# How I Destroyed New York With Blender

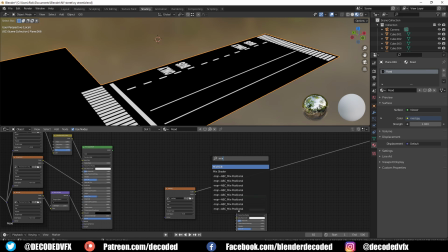(12:24)
So in the end, I just used this fairly simple road texture. I made some road markings in Photoshop and I just put them onto a black background.
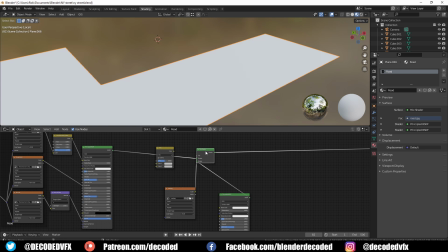(12:32)
Then I used this image as the factor of a mix shader so that I could add a second white material to make the paint markings on the road.
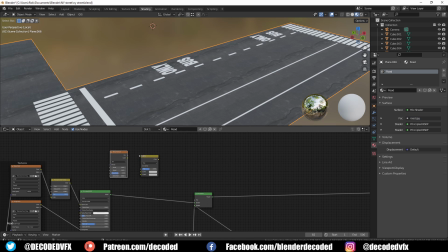(12:40)
Those looked okay, but they were obviously too perfect for the road surface.
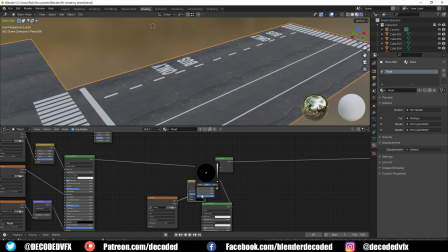(12:44)
So to make it look worn out, I added a mix RGB shader between the image and the mix node, and I set that to multiply with a black color. Then I used a noise texture and a color ramp as the factor of this node.
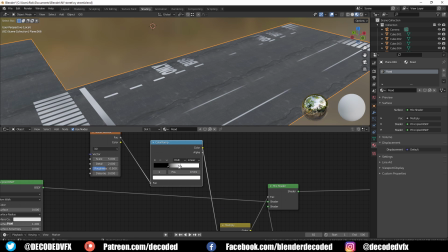(12:56)
This allowed me to basically eat away at the paint markings so they would look worn out and cracked.
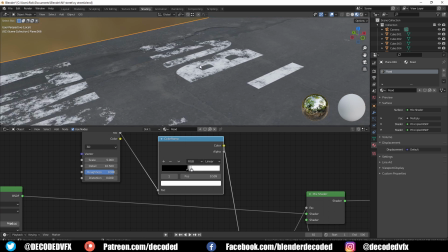(13:01)
You can just play around with the roughness and the scale and the color ramp positions and you'll get all sorts of different effects.
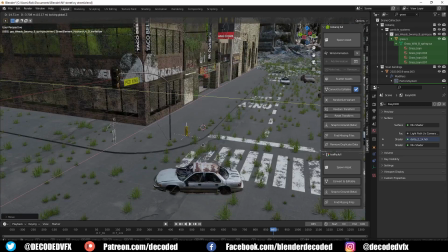(13:08)
So now the main scene's all done, I needed to add a little bit of set decoration. I used the TRAFFIQ and BOTANIQ add-ons for most of this.
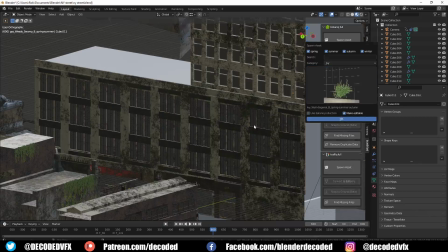(13:16)
TRAFFIQ has a really great pack of street elements like road signs and fire hydrants.
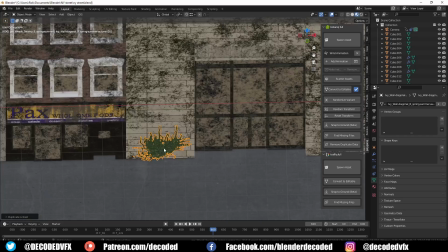(13:20)
In BOTANIQ, I've talked about loads of times before, but it has these amazing plant elements like grass and trees and ivy.
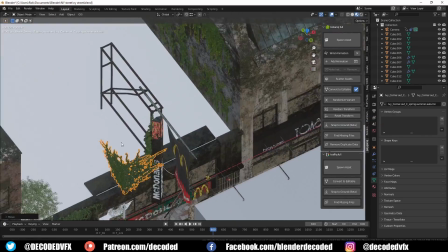(13:27)
I'll link to both those add-ons somewhere in the description if you want to take a look.
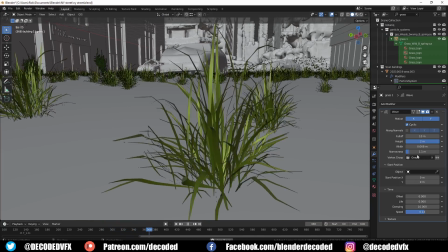(13:31)
Once the grass assets were placed onto the road with a particle system, I tried to add a little bit more life into the scene with a wave modifier. Since this is a particle, you just need to apply the wave modifier to the original grass mesh and it'll be applied at every instance.
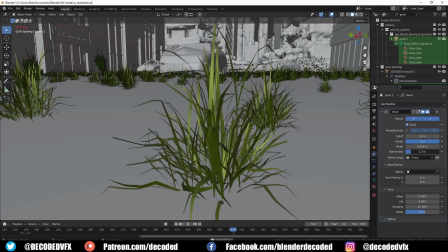(13:46)
The wave modifier by itself is a little bit repetitive, so what I usually do is I apply the wave modifier as a shape key,
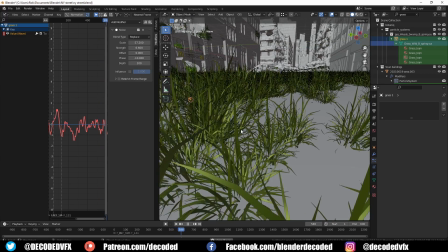(13:53)
and then I use the noise modifier in the graph editor to control the strength of the waving motion so it changes all the time.
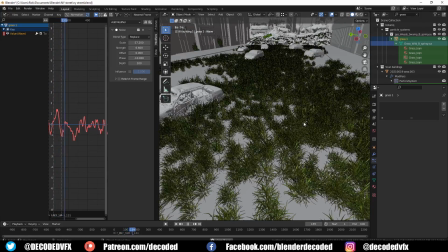(13:59)
I did a little test render with this and it wasn't really visible in the final scene since the camera's moving and the foreground is really out of focus anyway,
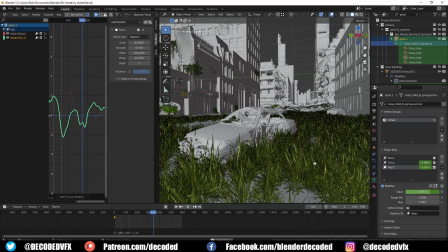(14:07)
so I decided just to remove it for the final render because it was slowing down playback and rendering speed. To be honest, I could make an entire video about all the things that I made and then didn't include in this final render.
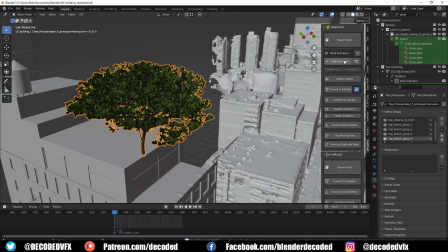(14:19)
I knew that the tree on top of the building at the start of the animation was going to be very visible though, so that was worth animating. Luckily, most of the BOTANIQ trees come with preset animations where you can pick your level of wind and it just automatically gets applied as a breeze to all the leaves.
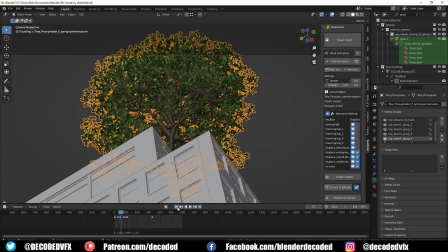(14:35)
Another quick way that I could breathe a little bit of life and some movement into this scene
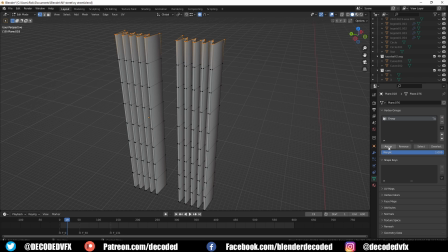(14:40)
was to add a few curtains behind the broken windows. These were made just like I made the flag earlier.
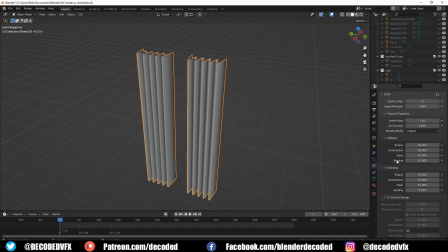(14:45)
I just made a basic shape and I used vertex group to pin the top of the curtain to just above the window. There's already a wind effector in the scene for the flag, which means that I basically just had to bake the simulation and it was ready to go. So I spent about 5 hours rendering out the scene, which is pretty fast, but I did notice that I had a huge issue.
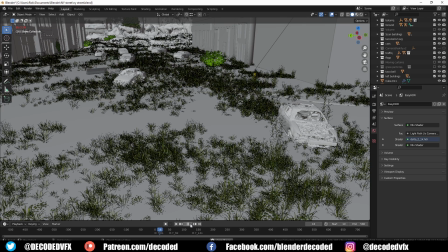(15:04)
The grass for some reason was being affected by an unknown force. I could fix this just by turning off all the force effects in the particle system.
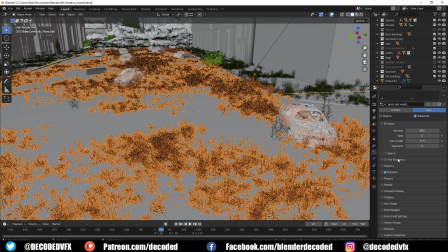(15:13)
For some reason it was the gravity that was affecting things, not the wind or anything. I don't really know what that was all about. So once the grass was fixed, I could re-render out this project, and literally just before I hit render,
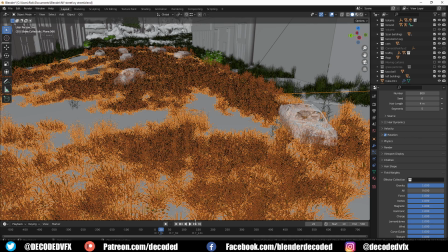(15:25)
I found out about this new geometry node group called IvyGen created by Baga.
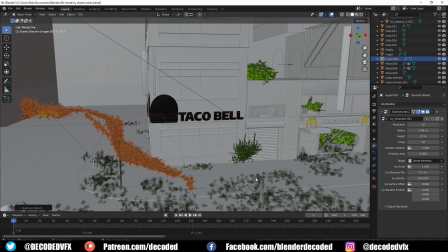(15:29)
It adds procedural Ivy to any objects inside a group and you get tons of control over the way it behaves.
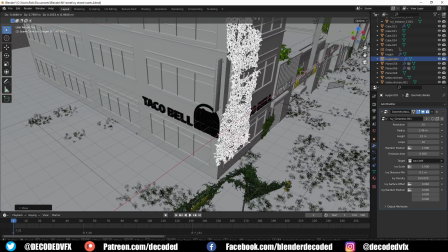(15:35)
It's free, but you can donate to Baga's Gumroad, and I really suggest you do because it's a very cool tool.
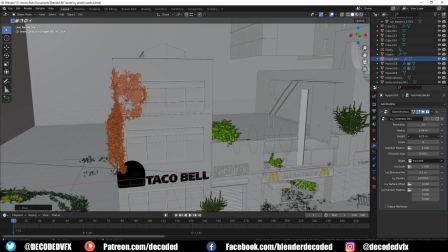(15:41)
However, it does add a lot of extra geometry to the scene, and I already had well over 4 million verts in this thing, so long story short, Blender just refused to render this animation out.
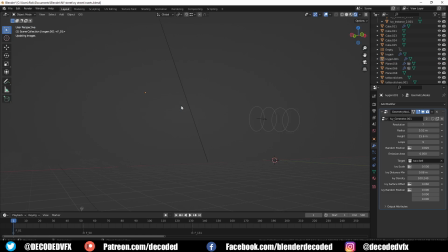(15:52)
It was way too taxing on the CPU, and even after I removed 1 million verts from the scene, it was still just freezing halfway through a frame.
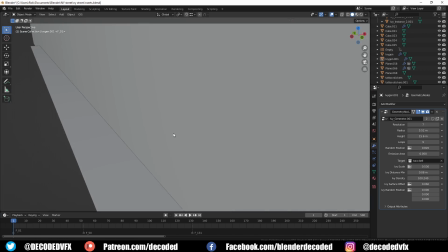(16:00)
I would do 1 frame or 5 frames and it would just quit. Everything would freeze up and I would have to restart Blender.
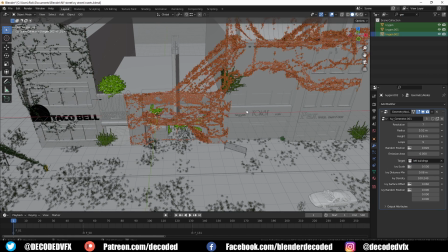(16:07)
Eventually I went through all of the different collections to figure out what it was, and I figured out it was the IvyGen plants.
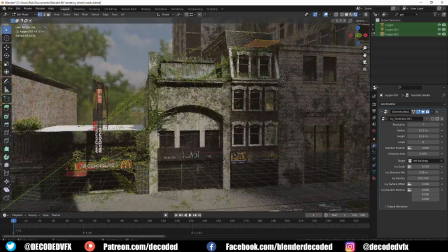(16:13)
You probably know where I'm going with this. I had to remove them from the render. The difference is this time I could put it back.
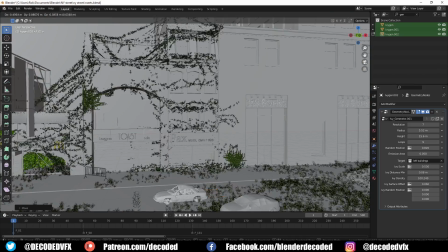(16:19)
You see, once it was rendered out, I could just render out a separate pass with the ivy and composite it back in later.